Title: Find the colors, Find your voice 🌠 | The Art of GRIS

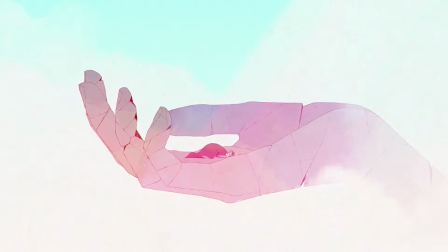It's a relatively fast 4-4, which nonetheless sounds very calm due to the piano's rhythm, one chord on the bar's first three beats, and two eighth notes on the last beat. Consequently, it is relatively hard to feel the pulse, hence the aforementioned idea that we are out of time.
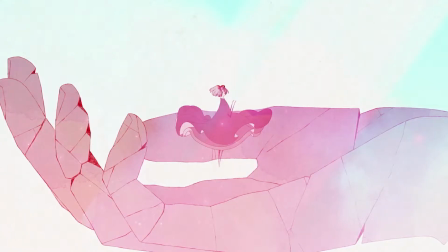The vocal line starts with a descending halftone , and progressively opens up in the higher register. The ambitus soon reaches more than one octave, thus highlighting how much Chris trusts her mother,
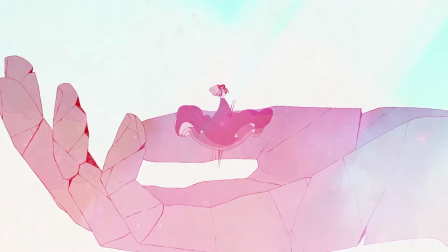while the piano part starts getting slightly more complex, with life's incompatience, that gives an impression that time sometimes is suspended, due to the shift between on-beats and off-beats.
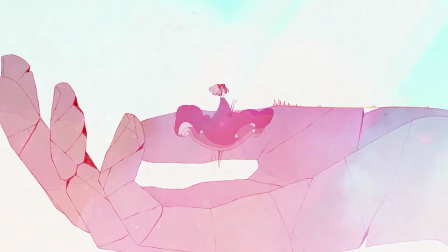Eventually, she's joined by the second voice in homo rhythm.
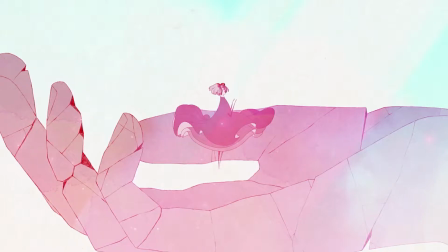This one is only doubling Gris' voice as a support, mostly with sixths and thirds, while the piano keeps on progressing with now parallel octaves.
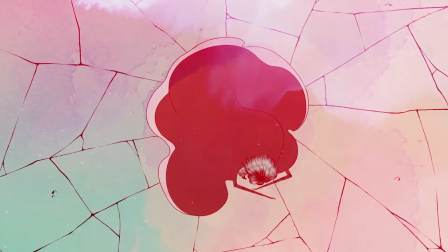As Gris sings her last note, a high hef, after the statue has started becoming cracked and we can already hear some loud noises, the piano logically transitions into arpeggios in sixteenth notes, the rhythm gets faster,
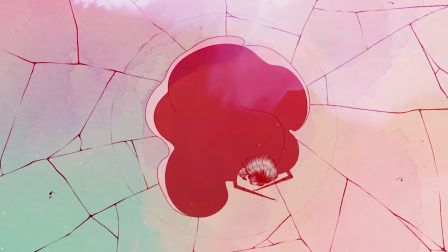the tension is increasing. Those arpeggios are rather static at first, before being used on a larger ambitus, now an octave. The chords are incomplete. Some pads are added, nothing more is happening in the melody, Gris has now lost her voice.
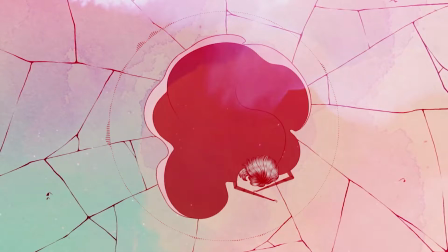If this part is much more than a transition, Gris is trying to reach a safe place near the palm of the statue's hand as the latter is exploding under her feet. The explosion sounds have our full attention at that moment as well as Gris' escape, so it's very pertinent to have kept but the harmony.
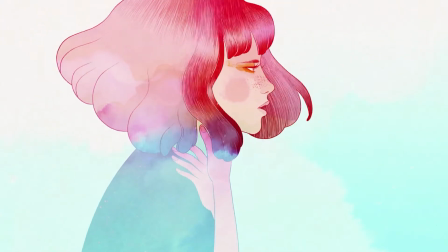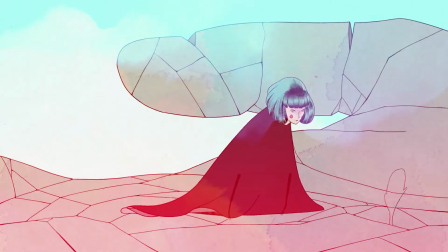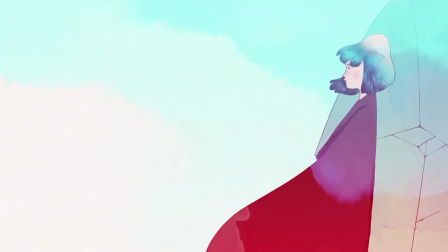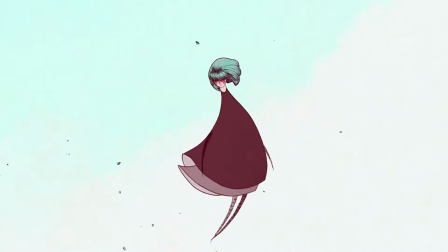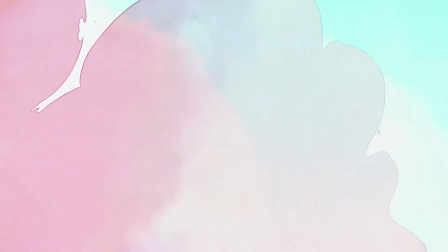The animation of that part is actually breathtaking. Look at those few seconds at half the speed and you'll see a large set of emotions on Gris' face.
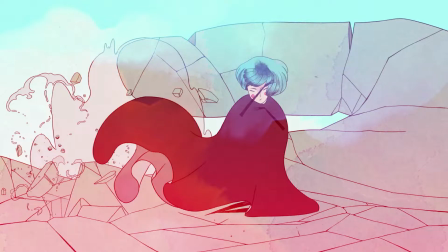She shuts an eye to protect herself from the stones and right before she falls,
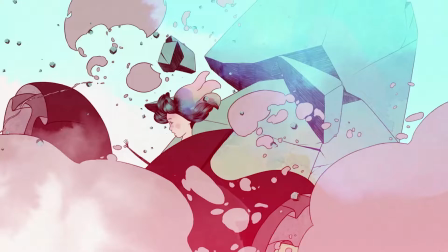facing the inevitable, you can see her mouth wide open, her face giving away her fear.
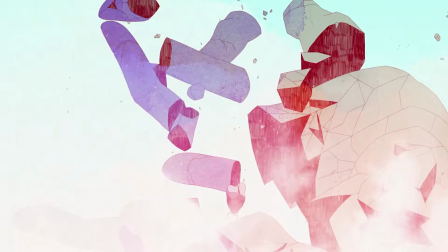The strings gradually get louder during Reese's fall, and now that she can't do anything any longer, another melody now stands out.
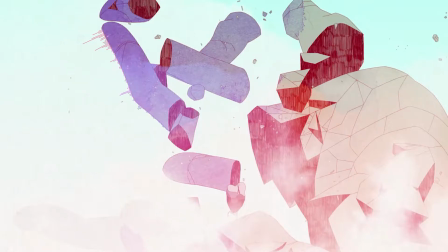It's the same half tone that started the first melody, AbG.
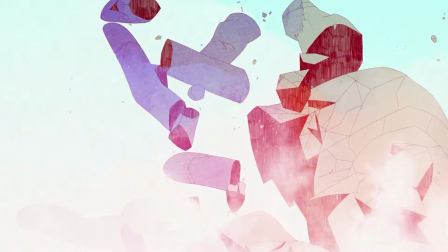Now we only hear those two notes in the high register this time, the tone being very similar to that of a voice, with a portamento and a blending effect each time, giving the impression that Gris is crying for help and that her cry is getting lost in the sky, although she's singing no longer.